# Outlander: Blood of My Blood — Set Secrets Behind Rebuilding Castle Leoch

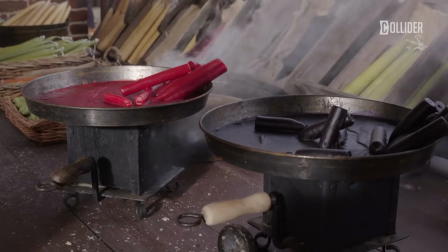[4:06]
The lighting, set dressing, and layout all contributed to capturing both the intimacy of family life and the sweeping grandeur of clan gatherings.
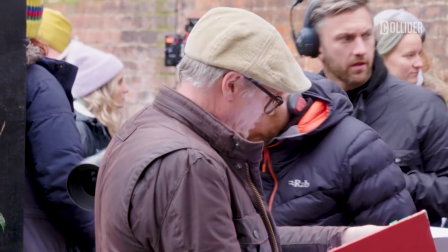[4:14]
Out on the streets of Glasgow, production crews temporarily shut down areas like Park Circus,
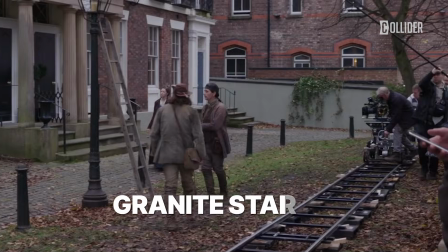[4:19]
Balmoral Street, and the Granite Stairs to turn them into period settings.
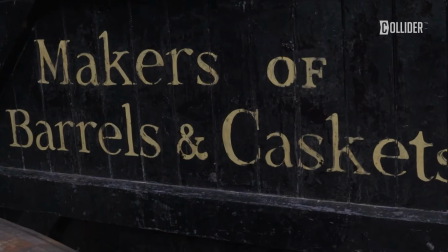[4:23]
Horse-drawn carriages, cobblestone streets, and old-fashioned shop signs, everything was redesigned to transport viewers back in time.
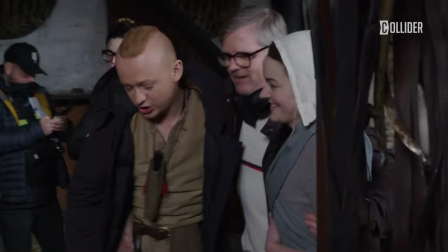[4:31]
And for fans of the original Outlander, there are some welcome returns.
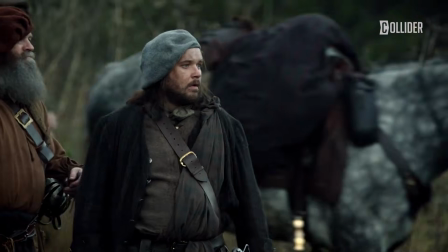[4:34]
Doune Castle, which longtime viewers will recognize as Castle Leoch, appears again in the prequel.
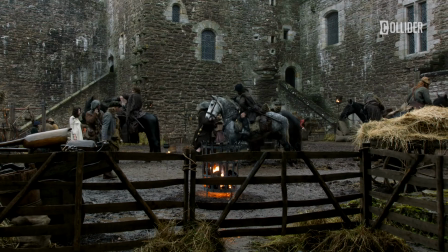[4:40]
It's a smart choice. Its medieval design still holds up beautifully and brings a real sense of continuity between the two series.
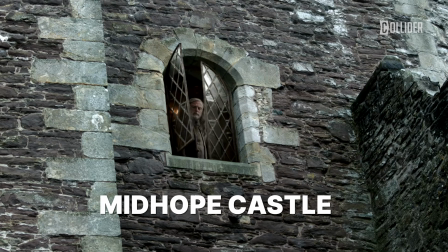[4:47]
Midhope Castle, the iconic Lallybroch, also makes an appearance,
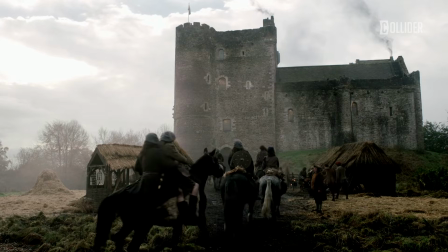[4:51]
grounding Jamie's family history and offering a nostalgic link to the main saga.
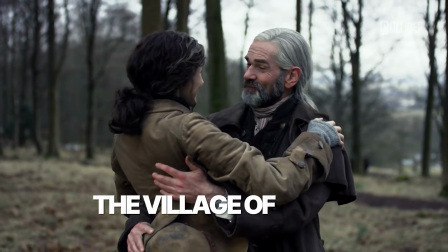[4:56]
Another standout location is the village of Luss, Sitting right on the edge of Loch Lomond,
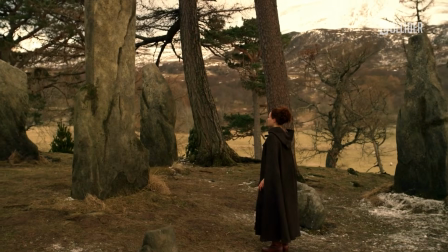[5:00]
with its stone cottages and preserved charm, it served as the perfect backdrop for Highland Village scenes.
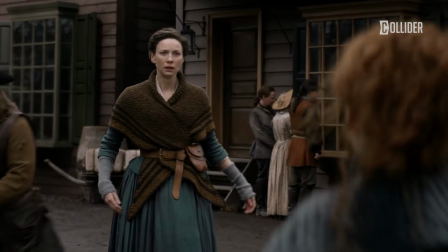[5:06]
Forested areas like Cumbernauld Glen and Pollock Country Park were used for more natural, untamed settings.
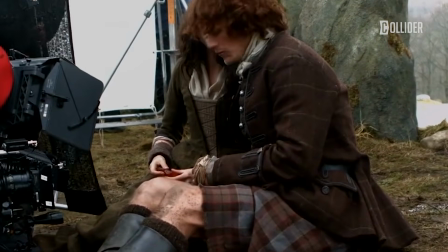[5:12]
Those moments where characters disappear into the woods or have private, emotional conversations under the trees.
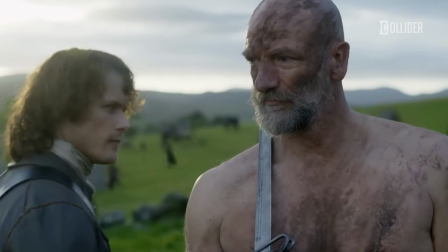[5:18]
Even though part of the story is set in World War I England, many of those scenes were actually filmed in Scotland.
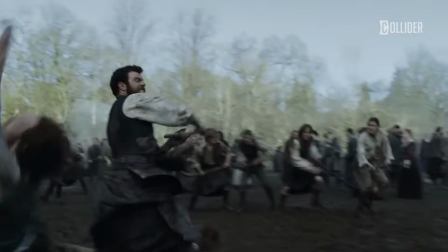[5:24]
The team adapted parts of Berwickshire and Fife to stand in for the English countryside and wartime towns.
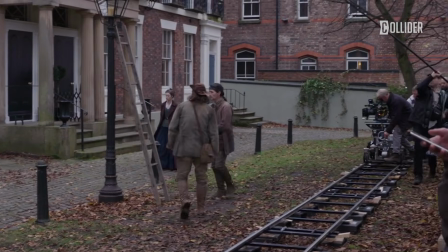[5:30]
Glasgow's streets were dressed with vintage cars, old lampposts, and other early 20th century details to help sell the illusion.
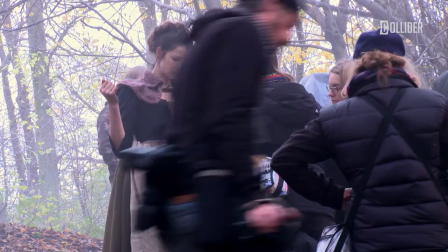[5:37]
Production kicked off in January 2024, but things didn't go entirely smoothly.
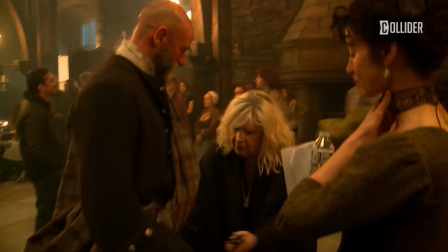[5:42]
Storms caused a few delays early on, especially for the outdoor shoots.
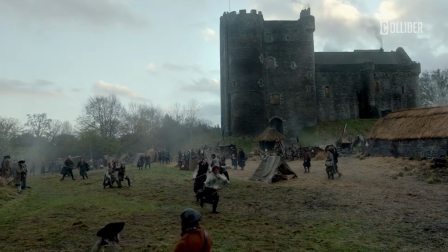[5:46]
Filming picked up again later in the winter and continued through the summer, which allowed the show to capture a nice seasonal range,
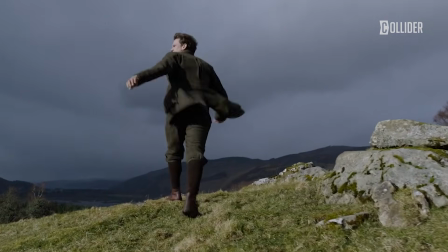[5:52]
from gray misty mornings to the lush greens of early summer.
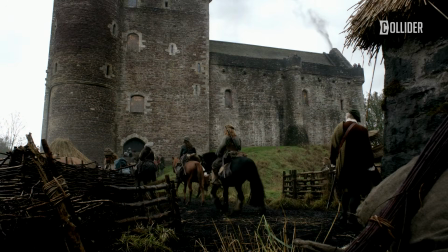[5:55]
Coordinating everything, especially with the road closures and location changes, was a massive production effort.
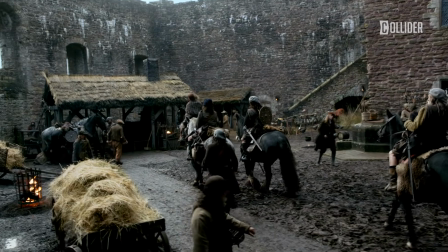[6:01]
The team also worked closely with local communities to keep the impact minimal while still getting the immersive shots they needed.
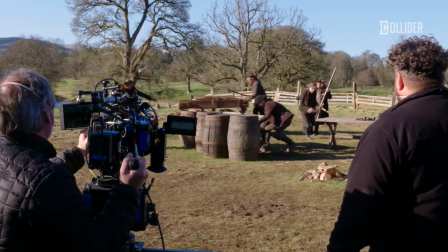[6:08]
A lot of credit goes to the set decoration team, who went all in on the details. Every room was filled with hand-picked or custom-made pieces,
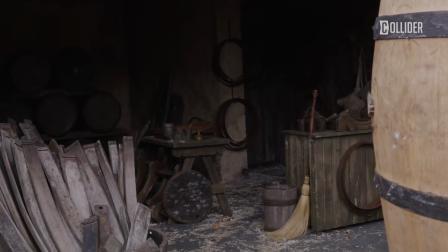[6:16]
furniture, cookware, woven rugs, and even small clan artifacts.
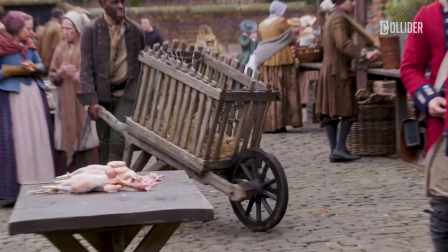[6:21]
The wartime sets had vintage radios, old newspapers, and actual memorabilia from the era.
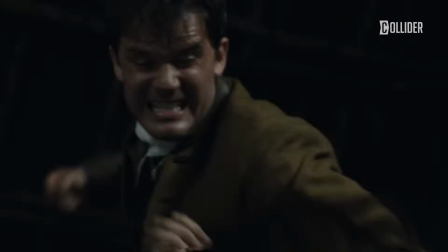[6:27]
Every item helped build a world that felt lived in and real, giving actors meaningful props to interact with and grounding the entire story in something tangible.
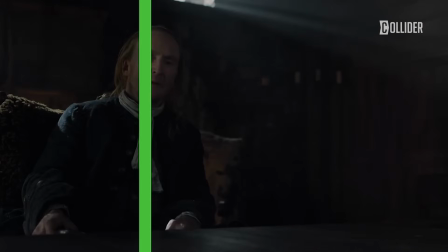[6:36]
Outlander: Blood of My Blood keeps up the franchise's signature blend of sweeping historical drama and amazing visuals,
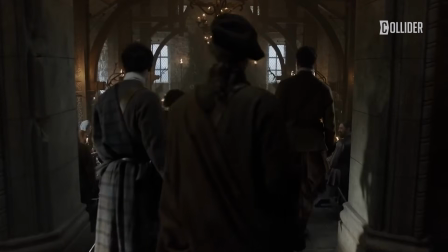[6:42]
but this time around, they've really raised the bar with a flawless mix of real-world effects and modern VFX.
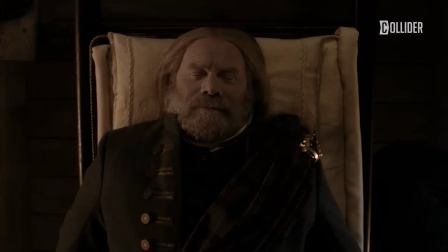[6:48]
Every frame is crafted with care, balancing artistry with authenticity.
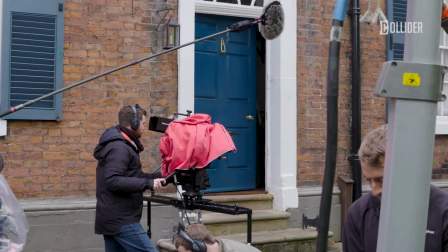[6:53]
Though the series leans heavily on real locations and practical sets, visual effects play a major behind-the-scenes role in building out the scale and atmosphere. The VFX team worked hand-in-hand with director Alan Arkush to make sure the enhancements supported the story without drawing too much attention to themselves.
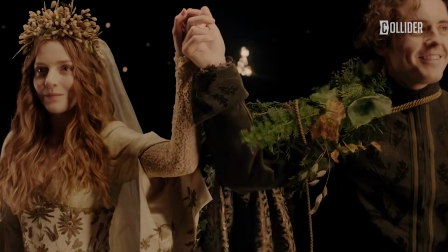[7:10]
As visual effects supervisor Mark Wilkins put it, the aim was always to support the story without distracting from the human drama.
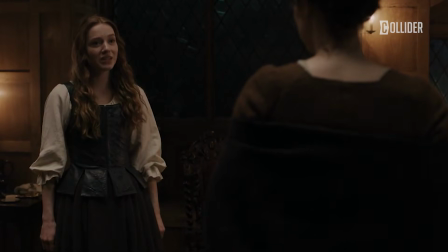[7:17]
So instead of going over the top, they used subtle digital tricks to extend the Mackenzie clan settlements,
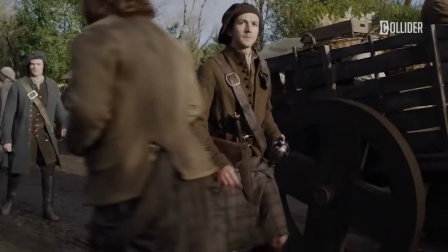[7:22]
adding size and depth that would have been impossible to capture with physical builds alone. Weather also became a visual storytelling tool.
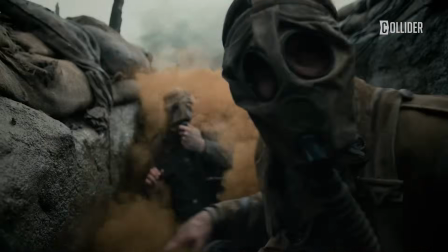[7:29]
Mist, rain, and smoke were sometimes enhanced or even created digitally to amplify the mood in key moments.
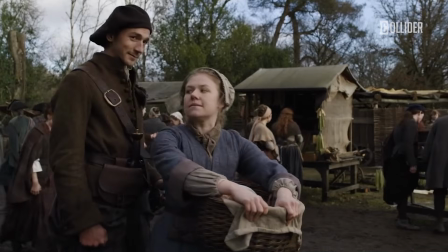[7:36]
And for scenes shot in modern-day locations, the team carefully scrubbed away any 21st century details.
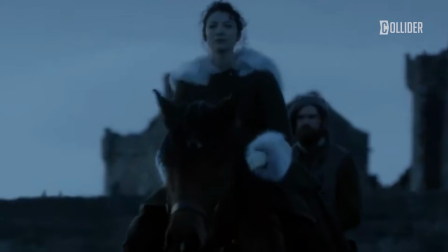[7:42]
No power lines or satellite dishes breaking the illusion. Director Alan Arkush brought a real cinematic eye to the series, which shows in the way scenes are framed and shot.
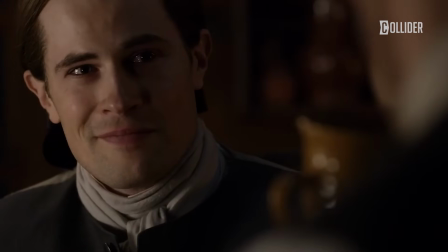[7:51]
There's a powerful contrast between the wide, sweeping views of the Scottish Highlands and the close-up, personal moments between characters.
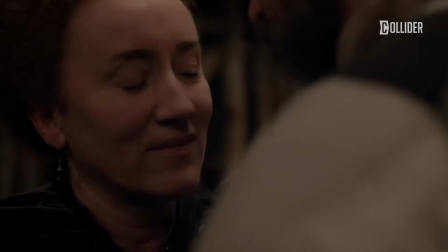[7:59]
For longtime Outlander fans, the prequel is full of little visual callbacks and hidden gems that tie the new story to the original series.
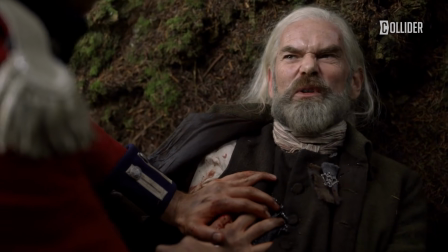[8:07]
Murtaugh's tusk bracelets, for example, make a return. Fans of the original will instantly recognize them as symbols of loyalty and legacy.